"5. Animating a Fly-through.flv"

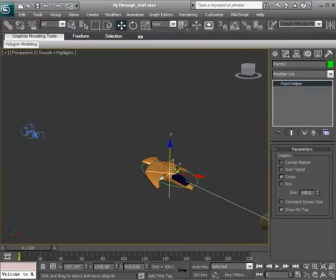Okay, so now that we have this object centered, we can go ahead and take this camera now and move its pivot right to the pivot of this constraint so that the camera can pivot from this point.
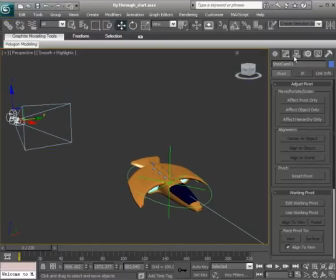So with the camera selected, we can head over to our hierarchy panel, choose Effect Pivot Only, and again we can press Shift A and snap that to the helper, and then we'll turn off Effect Pivot Only.
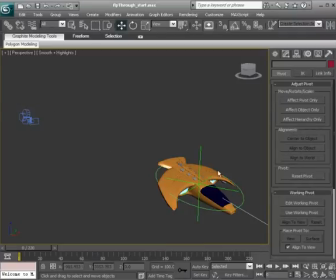Alright, so now we'll be able to pivot the camera from this spot, which would be a little bit better for us when adding transformation keys to this object. Alright, so the next step is to go ahead and take this helper and position constrain it to the ship's control. So with that selected, we'll head over to Animation, Constraints,
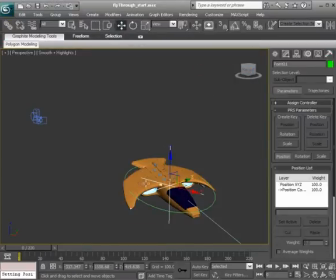position constraint and choose the ship's control. No offset should occur because we've already aligned the helper.
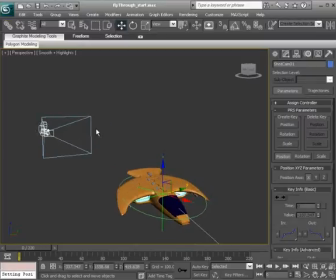Alright, so the next step is to go ahead and link this camera now to the helper.
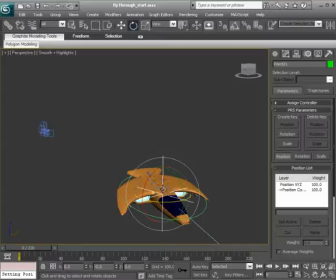So we'll go ahead and take care of that. And again, if we go ahead and select the helper and start to rotate that, we have some nice rotational offsets we can add.
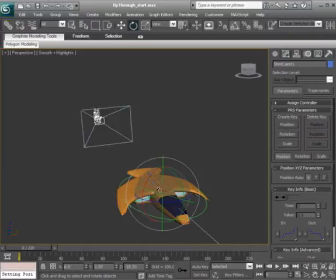Selecting the camera, we can still rotate it and move its position.
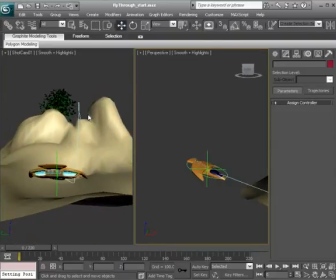Okay, so let's go ahead and see how things look in our shot camera. And now notice this, if we were to go ahead and focus on our shot camera and hit play, here's what we end up with.
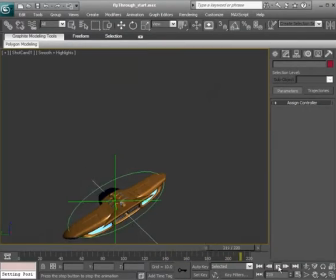Alright, so we have this nice little animation of our ship going through this little village.
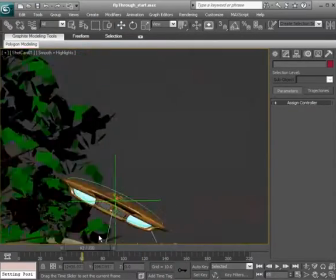Now what I'd like to do is actually pull back the camera because it seems like it's a little bit too close. And again, we always want to turn on safe frames. Let's press Shift F to see what's going to be captured in this view.
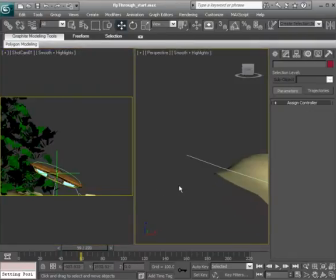Alright, so it might be a good idea here to go ahead and take that camera and kind of pull it back just a little bit more.
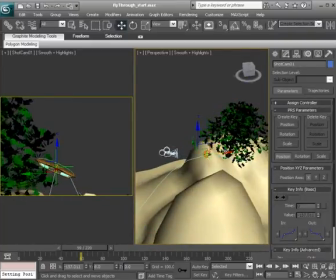So I'll select the camera and just start to move this back so it's not too close, so we can see what's going on.
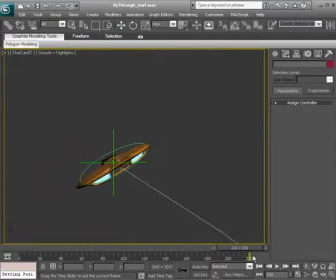Okay, great. So that looks good.
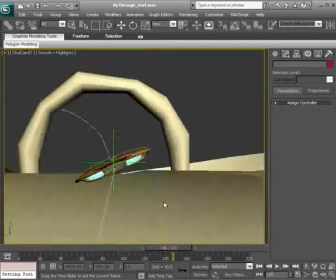Excellent. So from here, let's say we go ahead and finish this off by adding that
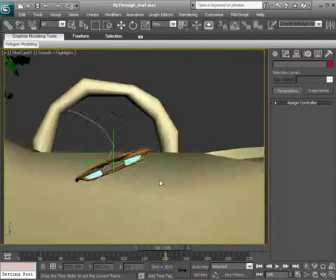pullback of the camera as the ship exits this scene to create the illusion of it really pulling away from us.
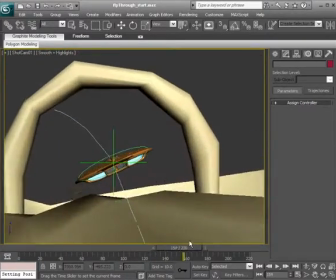So we're following the adventure and then it starts to pull away.
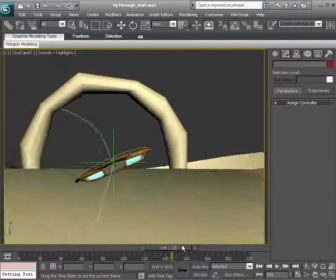And then that's when we'd get ready for our next camera cut at the end of this, where maybe the ship finally gets to its destination.
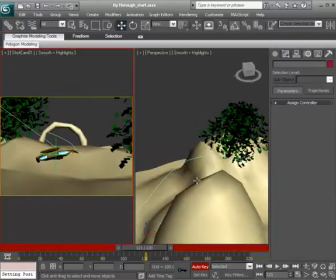So I'll go ahead and turn on auto key. And then go into the perspective camera.
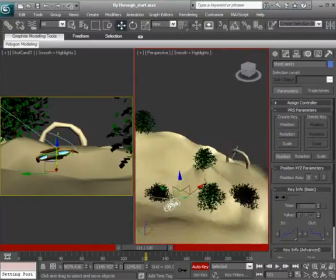We can go ahead and select the shot camera.
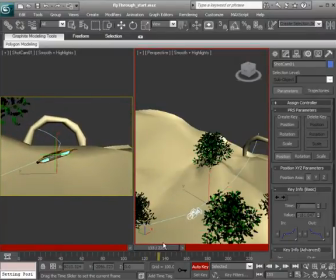And let's say at about frame 133, we'll go there and just set a key. Go into our key filters. We can have everything that we need checked.
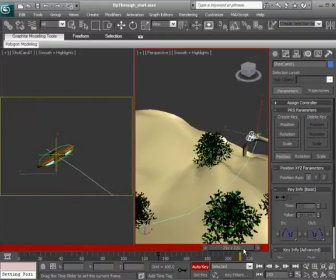All right, and then from there, we'll go to the end of the animation and pull this camera back.
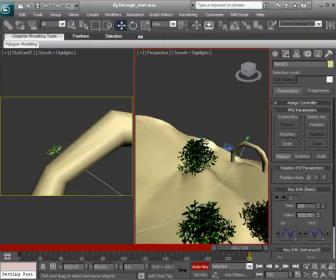Kind of over to the side in the y-axis.
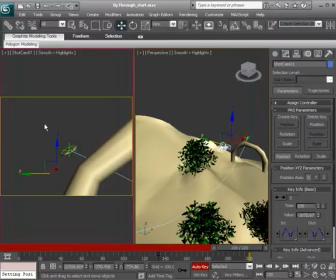Okay, so let's see what this does.
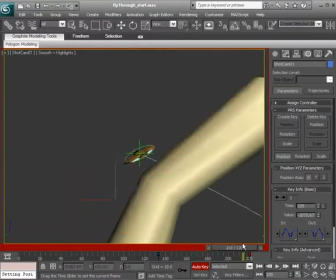So the ship is passing, and then there we have it. We have the camera kind of pulling back.
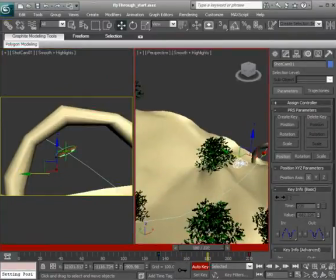I think we could pull it back just a little bit more to really create the illusion of the ship taking off.
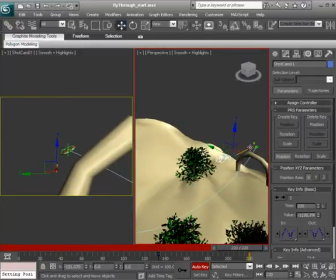So I'll go ahead and take the camera and pull it back more in the x-axis and pull it over a little bit more on the y-axis.
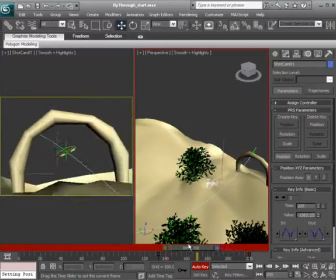But I don't want the final shot or the final frame to have leaves in it.